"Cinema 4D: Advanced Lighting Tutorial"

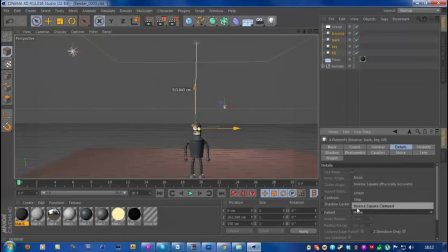12:25 I will make this inverse square clamped,
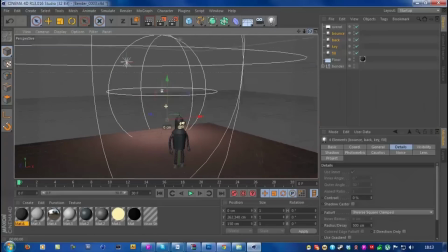12:29 and now I have these spherical sort of, I don't know, areas, and this is basically where the light is reaching.
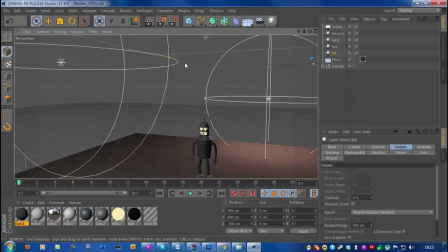12:38 And I can go to the individual lights and adjust this fall off position. So if I go to the key light, I can adjust it so that it gets to the robot around about here.
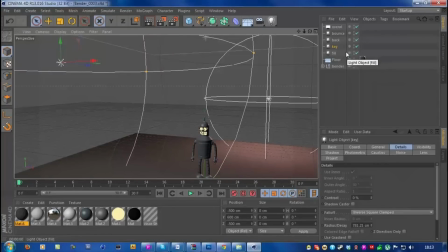12:52 It looks nice. And we can go for the fill light and pretty much just do the same thing.
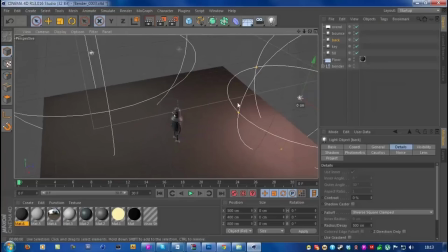13:00 The backlight is nowhere near our robot, so we can push this to about here.
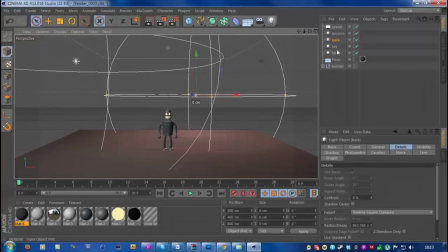13:11 Let's see what else. The bounce light,
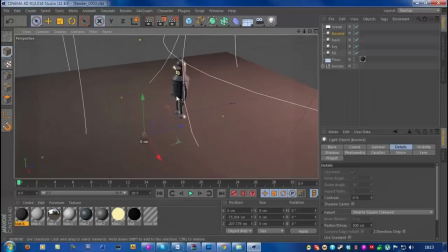13:14 we want to make this so that it's pretty much just illuminates the front, which is another reason why we add fall off. This is to avoid spill, because as you can see here, the backlight is now pretty much only going up to round about here, which is actually too much.
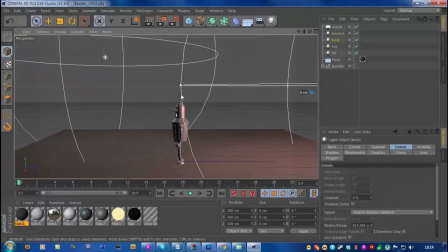13:32 So if I get the backlight, I can push it back here.
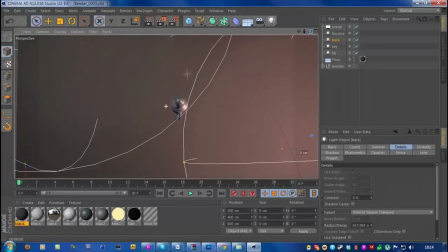13:37 And this is because I don't want it to spill into the area which is being illuminated by this other light.
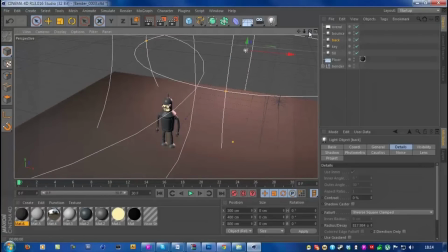13:43 Now, this is really difficult to do in, like, for example, real-world photography.
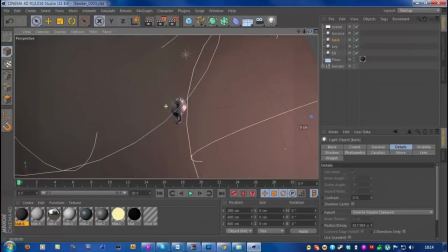13:48 But, you know, we have the tools in Cinema 4D to actually adjust exactly where we want these lights to illuminate up to. And basically, that just gives you some really nice results.
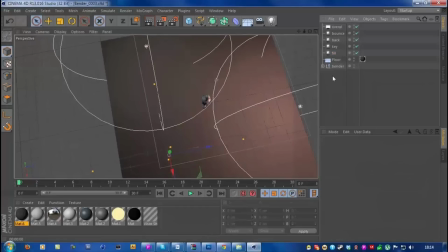14:00 This is way too big here. And yeah, it's looking pretty cool.
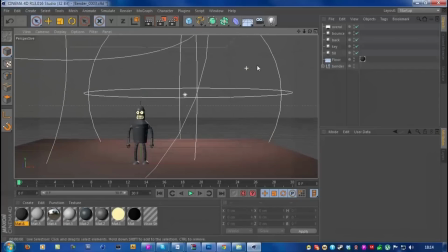14:06 You're going to get a bunch of lines going through your scene, but hey, it doesn't look too bad.
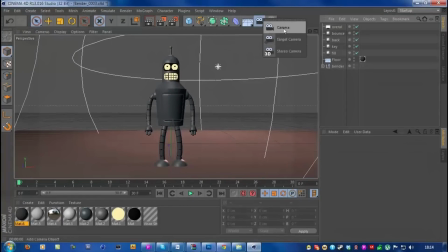14:13 Okay, so I'm going to get a camera here, and I will zero out the heading. Actually, I need to look through this first of all. And I'll zero out the pitch, zero out the X coordinate.
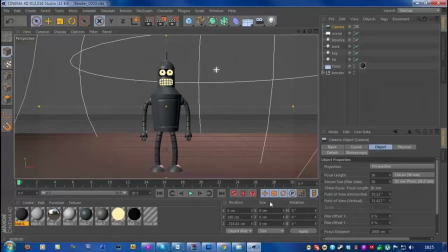14:28 And on Y, I'm going to go for 180, but then on the pitch, I'll go for minus 5. And actually, we need to go a bit further, so maybe 250, too high, zoom out maybe.
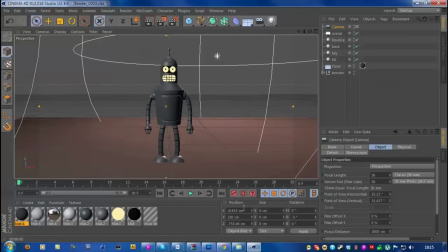14:43 230 looks about right, which is just like in the center. And I think this looks okay.
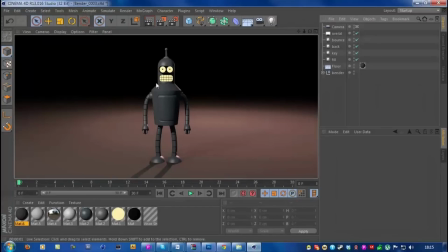14:51 And yeah, now we have this really nice lighting. And you know, you can clearly tell what the main subject of this scene is. It's the robot, and it's lit in a very nice and thoughtful way.
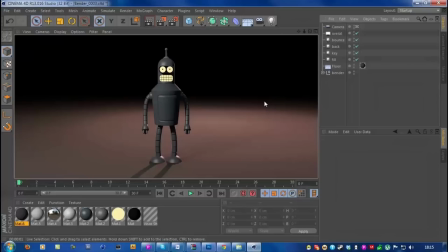15:08 I didn't just place these lights in random places and then turn on global illumination. I'm not saying don't use global illumination, by the way.
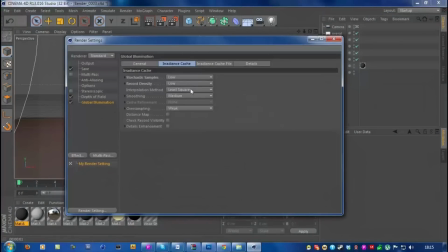15:17 It's a very powerful tool, and it can help you achieve even greater results,
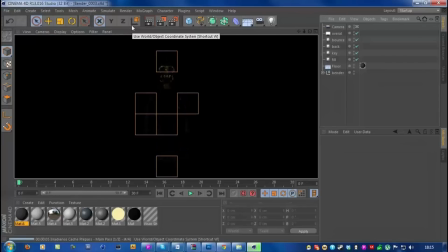15:23 but only when it's used properly. You know, you still have to do all of this positioning and so on.
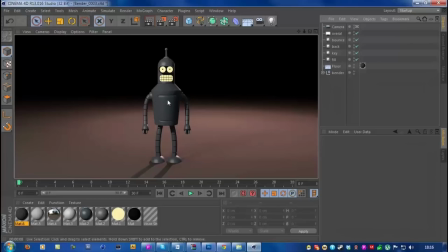15:31 And as you can see here, there wasn't really much difference because my lighting was already pretty decent, and global illumination just made it slightly better. So that's what you're trying to achieve, really.
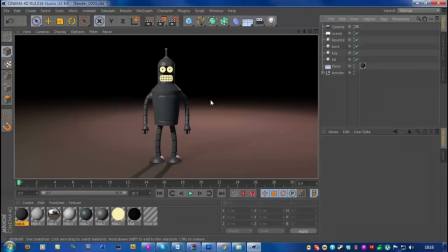15:46 Make the most of these 3D lights. Take advantage of them and use them properly, and the results can be quite amazing.